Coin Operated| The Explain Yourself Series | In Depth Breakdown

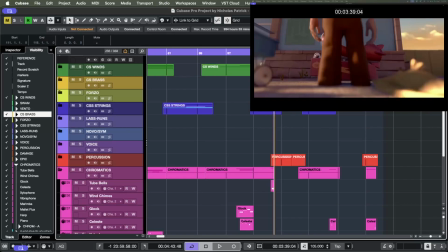I thought that this would fit perfectly because he's about to go to space, right?
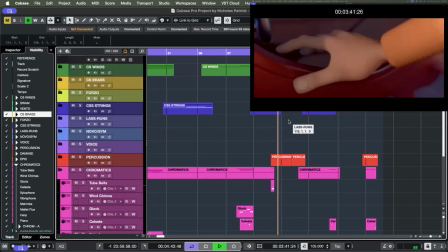It has a kind of a
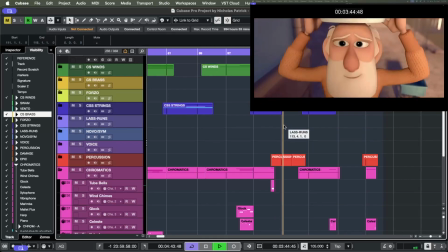heroic traveler feel, you know?
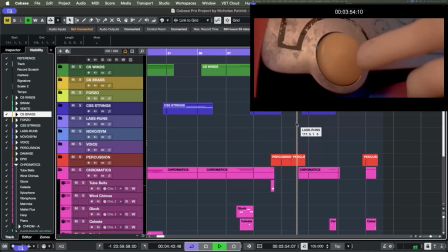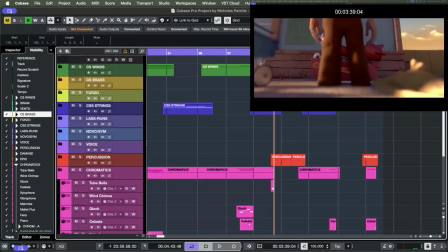So just like the first time, except it was big the first time, right? We had, you know, all the instruments going. The brass was bombastic. We were subverting expectations. We're doing it again, but in a much more subdued way. You're seeing the pattern here, right?
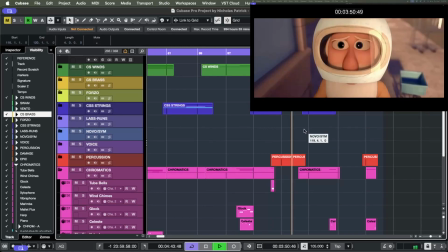It does the exact same thing. It feels do do do do do do do do do, and then da da da da da da, like he's about to go to the moon.
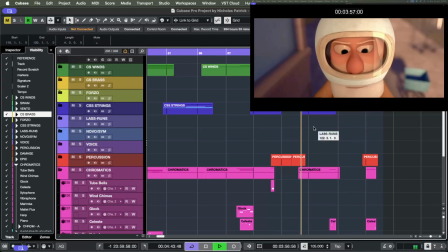But it subverts your expectations one last time. And nothing, right? Same thing that happened the first time. I've got this this high string playing here, just a little sustained note.
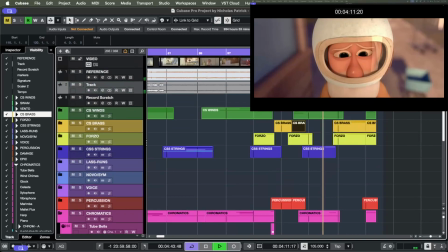Able to save some of those sound effects because there's no music playing.
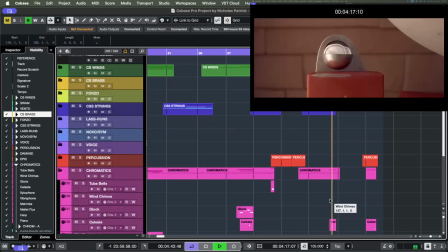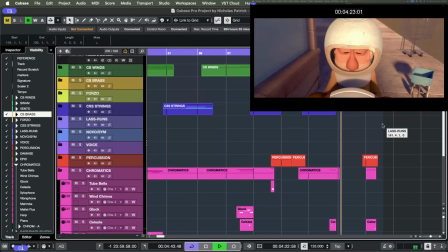And here we go, the build. It's happening.
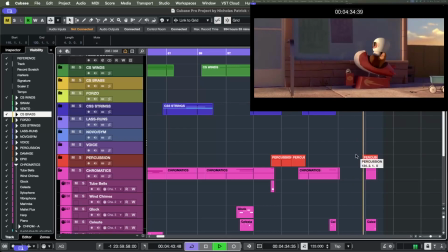Pause here.
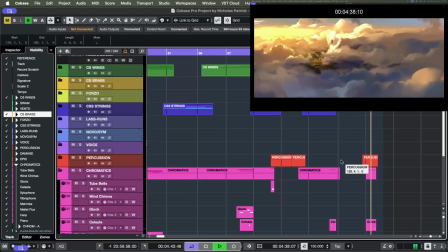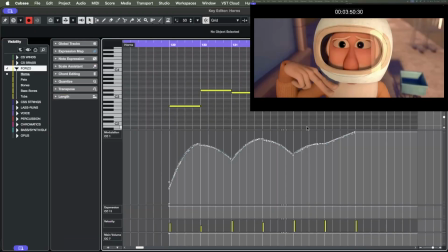So the da-da-da-da-da-da, let's see, where did I have that? I think that's in here.
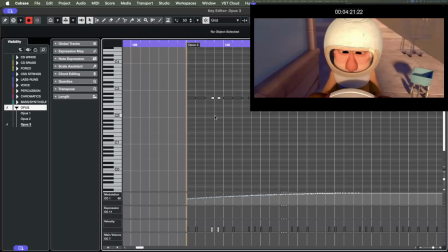So we start with, it's that same trick. It's the tritone chord relation. We start with A flat major, and we go to D major.
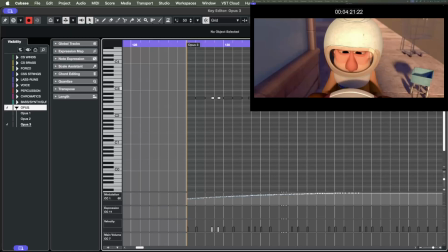Is it D major? D major the... Yeah, I think I said E earlier. E would not be the chromatic median. E would be a chromatic median, not a tritone. This is tritone. So
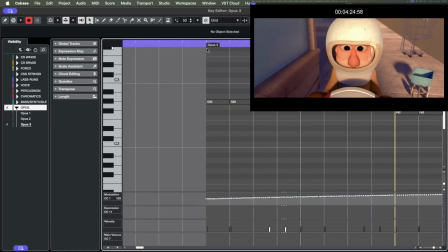there are chords playing along with this note, but I build to it.
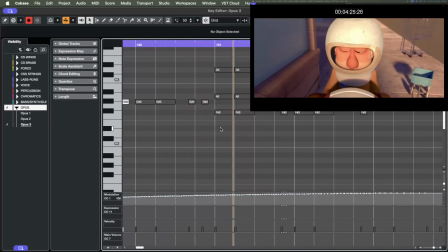So we're doing A flat major to D major, and then we just kind of oscillate there. And this is a pretty neat trick. So this is just D major, right?
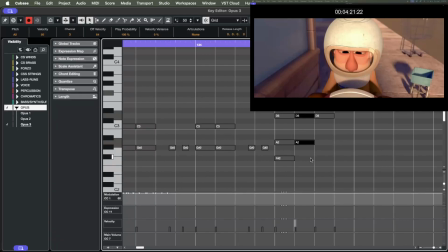I play D major, and then in the next inversion, and then the next inversion, and then the next inversion. I'm just like raising the note each time. So I'm playing the same chord, but it has this lifting feel.
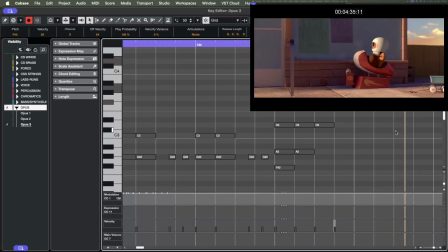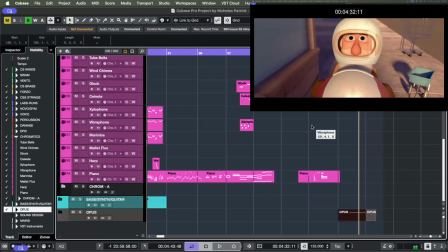And then arpeggio. So this is a cute little film.
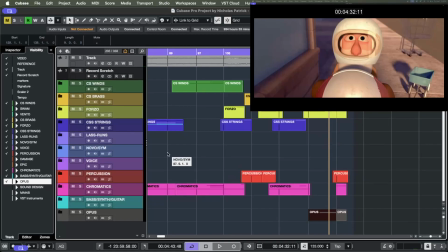I had a lot of fun working on it.
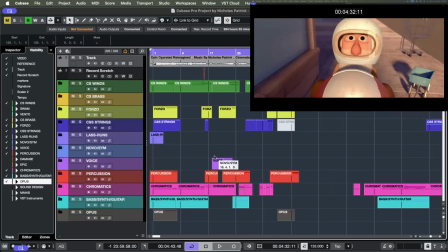It was actually quite challenging to come up with you know, all the ideas and to mix it, you know, to make it all cohesive story. But I think it really worked out well. If you guys have any questions specifically,
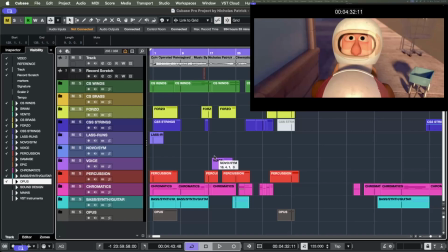if there's a section you want me to break down and really get into the music theory, just let me know in the comments and I'll be happy to do that. It's, you know, real nerdy music theory stuff. But if you're serious about, you know, improving your chops and becoming a better composer, I'd be happy to help you out.
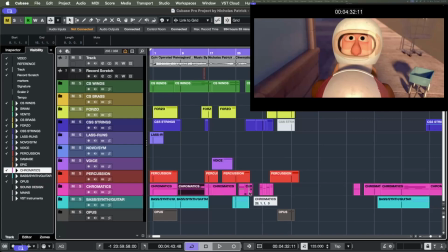If you want to just learn how to do the needle drop, or you want to learn how to do some of the sci-fi stuff or some of this Mickey Mousing, let me know and I'll help you figure it out. I'll show you exactly what I have, break it all down, and help you put that tool in your composer tool bag.
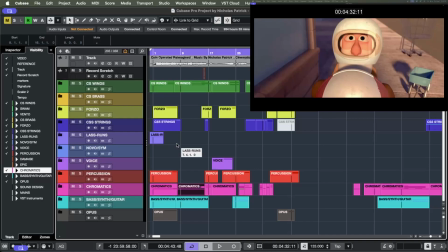Well, thanks for checking out my rescore breakdown.